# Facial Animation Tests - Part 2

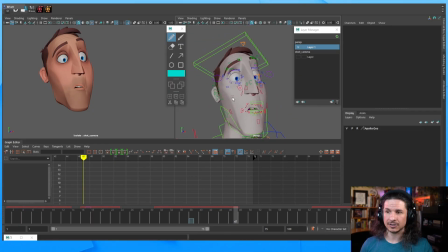(58:20)
It makes things more interesting, feels more alive. Okay, so let's actually start breaking up some of the facial stuff now. That's what we all came here for. So what I like to do is just start with
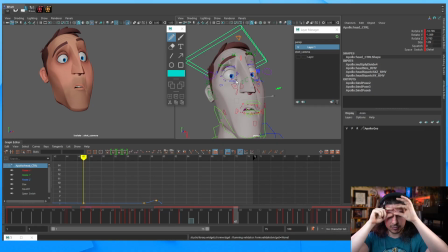(58:37)
one of the pieces of the face, brows, eyes, or mouth. Start with one of those. Honestly, it just depends on which or what is happening in the animation. Sometimes I'll start with the mouse. My words today, not great.
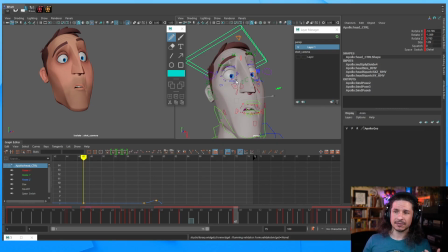(58:55)
I will start with the mouth. Sometimes I'll start with the eyes. In this case, for today, I think I'm going to start with the brows because they are the first thing that start to move.
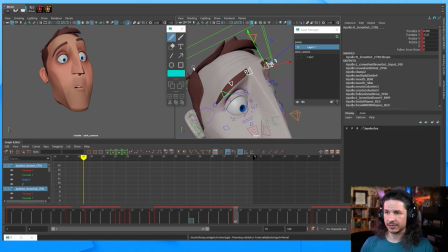(59:05)
So let's take our brows here, and I actually have a button here that we can just use to click on those. And once again, this is where your notes come in handy,
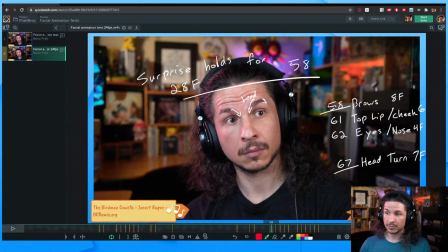(59:17)
where I know when my brows should start moving, approximately. I can always change it later. And how long they will take to move. I checked my reference.
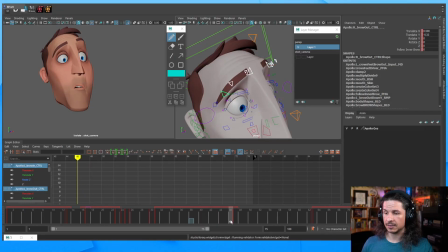(59:29)
I took all of those notes. So that I know that in my case, frame 48, the brows will start to move. And then by frame, it takes about 8 frames.
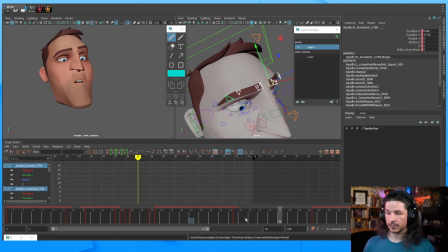(59:43)
So by frame 56, which is actually a slow move for a brows, or sorry, 54. The brows should pretty much be in position.
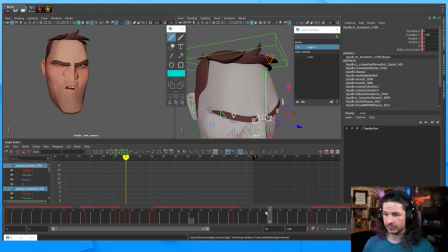(59:56)
I'm just going to take this pose here, copy it to 54, sorry, 48, 8 frames. I can math. 56. Yeah, I was right. My math, it did not help me. The mouth.
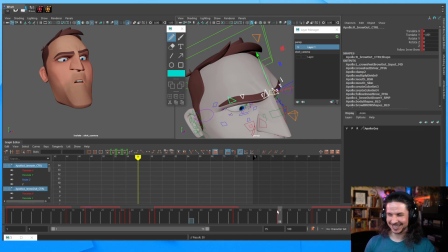(60:15)
I wouldn't even know how to spell that one. Yeah. I think there was an S in there. Mouth. So already you can see here how the brows are going much faster into position there.
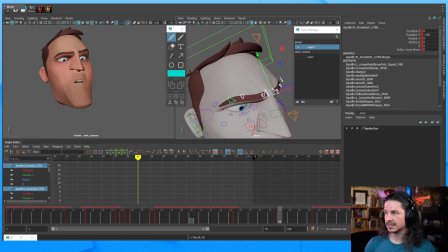(60:31)
Now, what else is going to make those brows move more interestingly? We've got our timing pretty much in place. Great. But there's two things that are making this boring, even with the new timing.
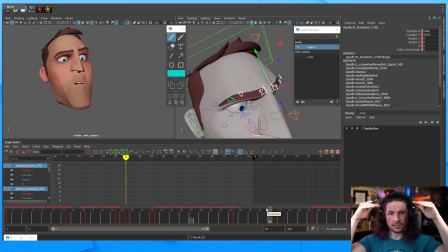(60:44)
Well, three things. One is both brows are moving down evenly, perfectly together, the exact same way. We want to add a little offset. Not so much that one brow moves independently, but we want to lead a little bit with one brow.
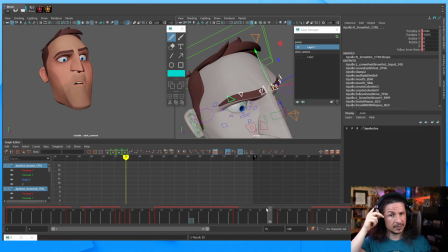(60:58)
We also want to lead with a part of the brow. Sometimes the brow will lead with the outer edge, sometimes it leads with the inner edge. The other thing we want to do is we want to push our spacing so that it's not just point A to point B,
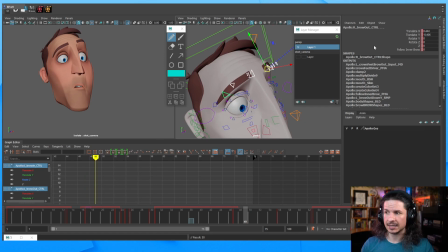(61:15)
linear ease in, ease out. And what I mean by a linear ease in, ease out is if we look at our translate Y here, see how all the curves just kind of, it's just boring. Same ease in, same ease out. It's not quite linear, but it creates a linear-esque feeling.
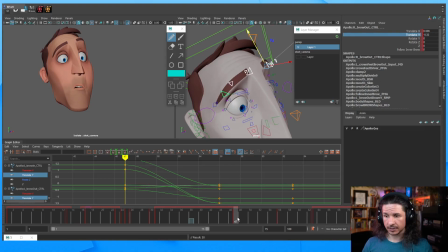(61:33)
We want to offset that. So let's not sneeze. Okay, let's break up that brow motion. So what I can do here is first lead with the inner brows.
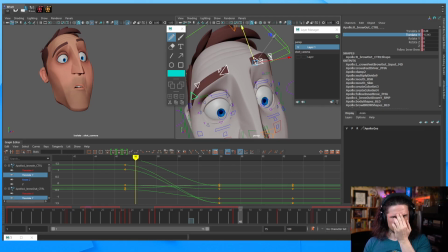(61:53)
Because he's kind of squinting, it's going to be the inner brows that start moving first. So I'm just going to make sure to hold the brows here for one frame. Let's actually not do a full hold.
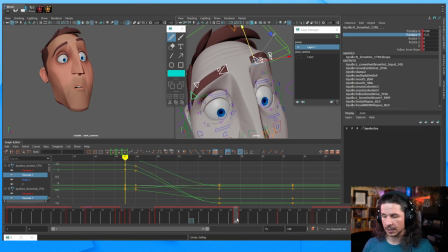(62:15)
Let's do this. Oops. So if you don't have Tween Machine or anything like that, there is a way you can kind of make your own in-betweens that kind of just give you a little bit more control.